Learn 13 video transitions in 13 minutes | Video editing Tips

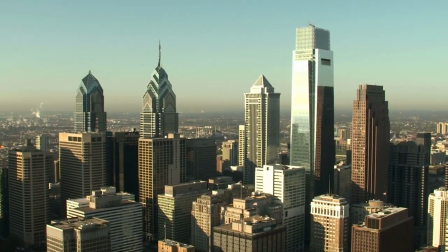(8:18)
I would go with the glitches for a more upbeat song and a more fast paced video and then the light leaks maybe for a more acoustic song.
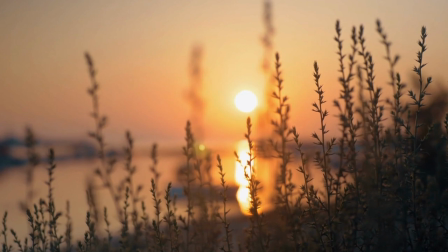(8:25)
Light leaks also work great if you filmed your video outside because they look a lot like lens flare from the Sun. And just remember, like all of our fancy transitions, you want to be careful not to overuse these. One more quick reminder if you're enjoying this video be sure to subscribe. Now moving on. Alright now let's move on to some transitions that you can create using your camera. These These ones are going to require you to do a little bit of planning, but they can look really great, especially when combined with the transitions from the InVideo Editor. Let's start with a pan. A pan is any time you move your camera from side to side or up and down, and you can also use that as a transition.
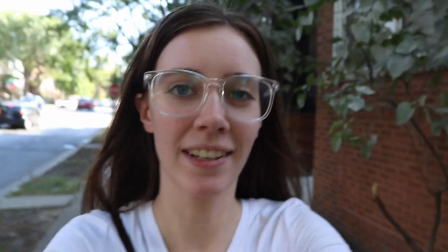(9:01)
For example, I think this could work really well in a vlog when you're transitioning from one location to another. To create a pan transition, you're going to end your first clip with a pan,
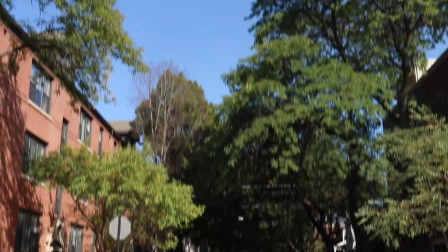(9:10)
either to the left or to the right or up or down. and then you need to make sure you begin your next clip with the same motion.
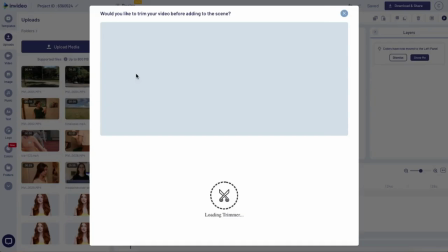(9:17)
So pan in the same direction that you did at the end of the last clip. Then in the in-video editor you're gonna cut those two together so end your first clip kind of in the
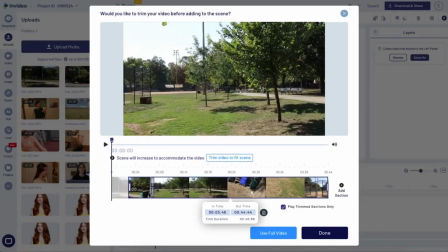(9:25)
middle of the pan and then trim your next clip so that it picks up in the middle of that pan.
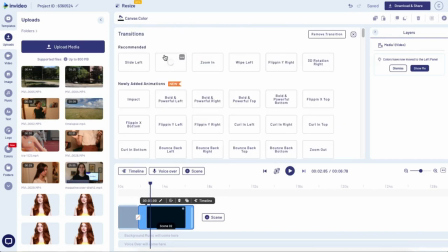(9:30)
And then you can try adding a fade in in-video to make it a little bit more cohesive.
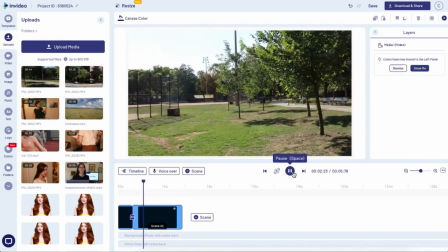(9:34)
You might not need it but if you feel like the two clips aren't blending together well enough try adding a fade and that should help. Next up is a very similar transition, the width. This one is basically the same but a lot faster. And as you can see it ends up having a very different look to it.
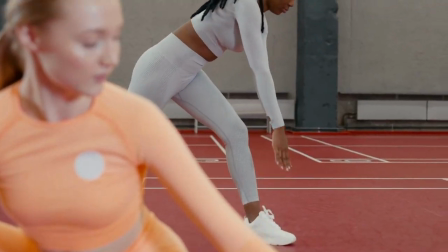(9:50)
Because it's so much faster it could work really well in a sports video or maybe a promo video that has a really fast pace to it. Again you just need to end your first clip with the motion of the camera, in this case a really quick motion, and then begin your next clip with the same motion in the same direction.
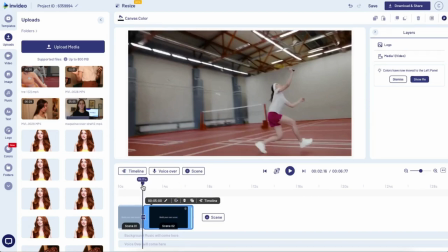(10:05)
And again you can add a fade in between them to make them blend together a little bit more. Next on our list is a really cool effect that I like to call object block. So what happens in this one is you end your first clip by using an object to completely cover the camera
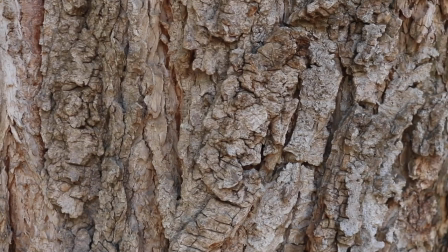(10:19)
and then you're gonna begin your next clip with your camera covered by a similar object and then pan away.
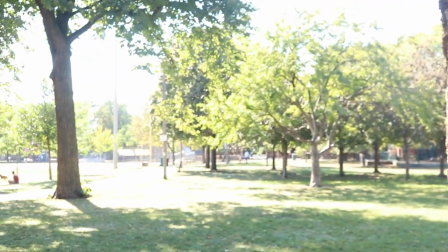(10:25)
So this can take us to a whole new location in a really seamless way. And if you're just starting out with this transition, a really easy way to use it is by using the sky. So pan up to the sky at the end of your first clip and then pan down from the sky at the beginning of your next clip. Or another way a lot of youtubers do this is just by using your hand.
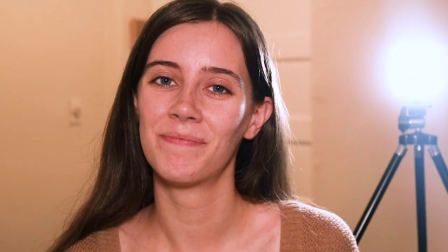(10:44)
So just end your first clip by putting your hand in front of the camera and then begin your second clip by taking your hand away from the camera. That's another really easy way to get started with this effect and again you're usually gonna want to add a fade on in video for this one. Alright now let's look at a few options where you can use a breaker clip as a transition.
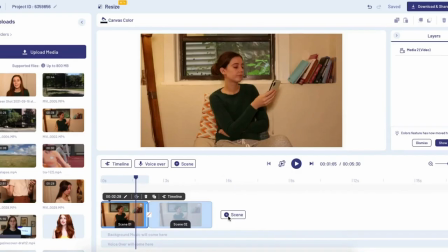(11:03)
So instead of just transitioning from one clip to another you're actually going to have a clip or a montage in between. This is something you see a lot in TV shows so it can work really well for longer videos maybe if you have a vlog that's closer to 30 minutes long.
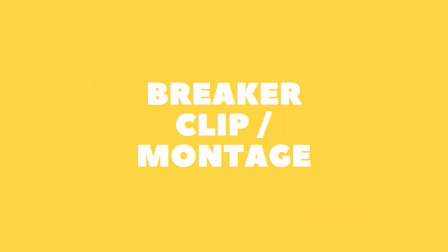(11:19)
The first way you can do this is with a really quick montage in between two clips so you see this a lot in sitcoms.
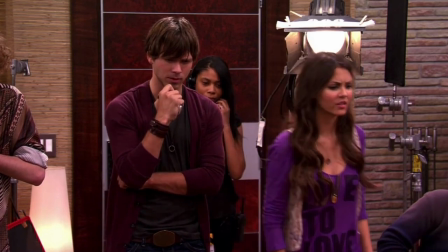(11:25)
In between scenes there's a little musical motif that always plays maybe with a few shots of the city or the town that the show takes place in.
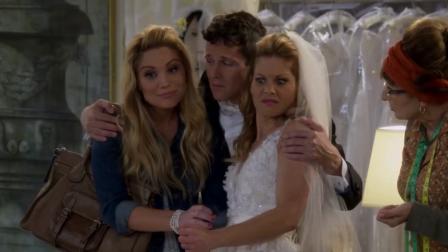(11:32)
You can also create a really similar effect using just one clip instead of a montage, but the idea is that you have some music and visuals to break up two scenes. So let's go ahead and jump into the editor and take a look at this one.
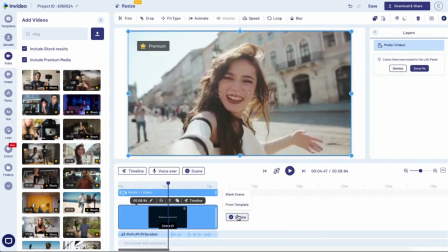(11:45)
We'll trim the clip we want to end with and then add a new scene. So this is going to be our little montage.
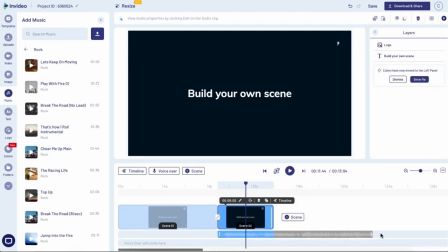(11:50)
So pick out a music track and then trim it so it only plays under that scene. And then we'll add some stock footage of a city.
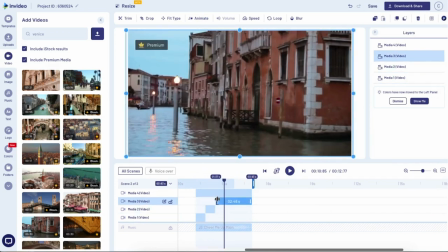(11:59)
I'll come into the scene timeline and trim the clips so that they cut to the beat of the music. And again, if you just wanted to use one single clip, you could do that as well.
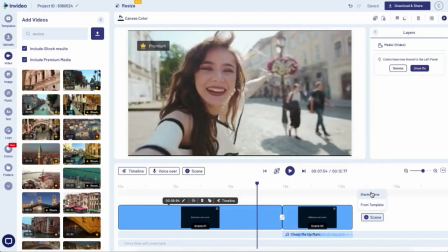(12:07)
And then just continue by adding your next scene and adding the clips for that. And that's basically it.
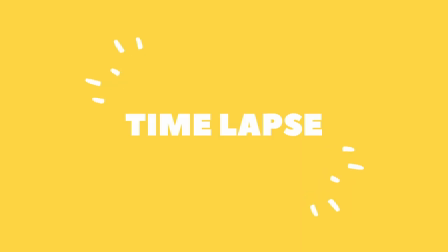(12:12)
One more type of clip you can use for this is a time lapse. This is one that you see a lot in reality TV.
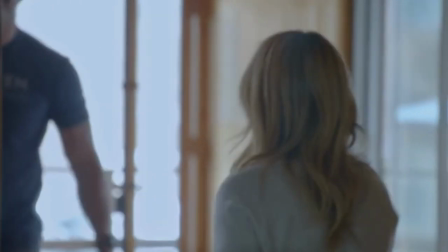(12:18)
The example I think of is a home renovation show. At the end of the day, there might be a time lapse of the sun setting behind the house.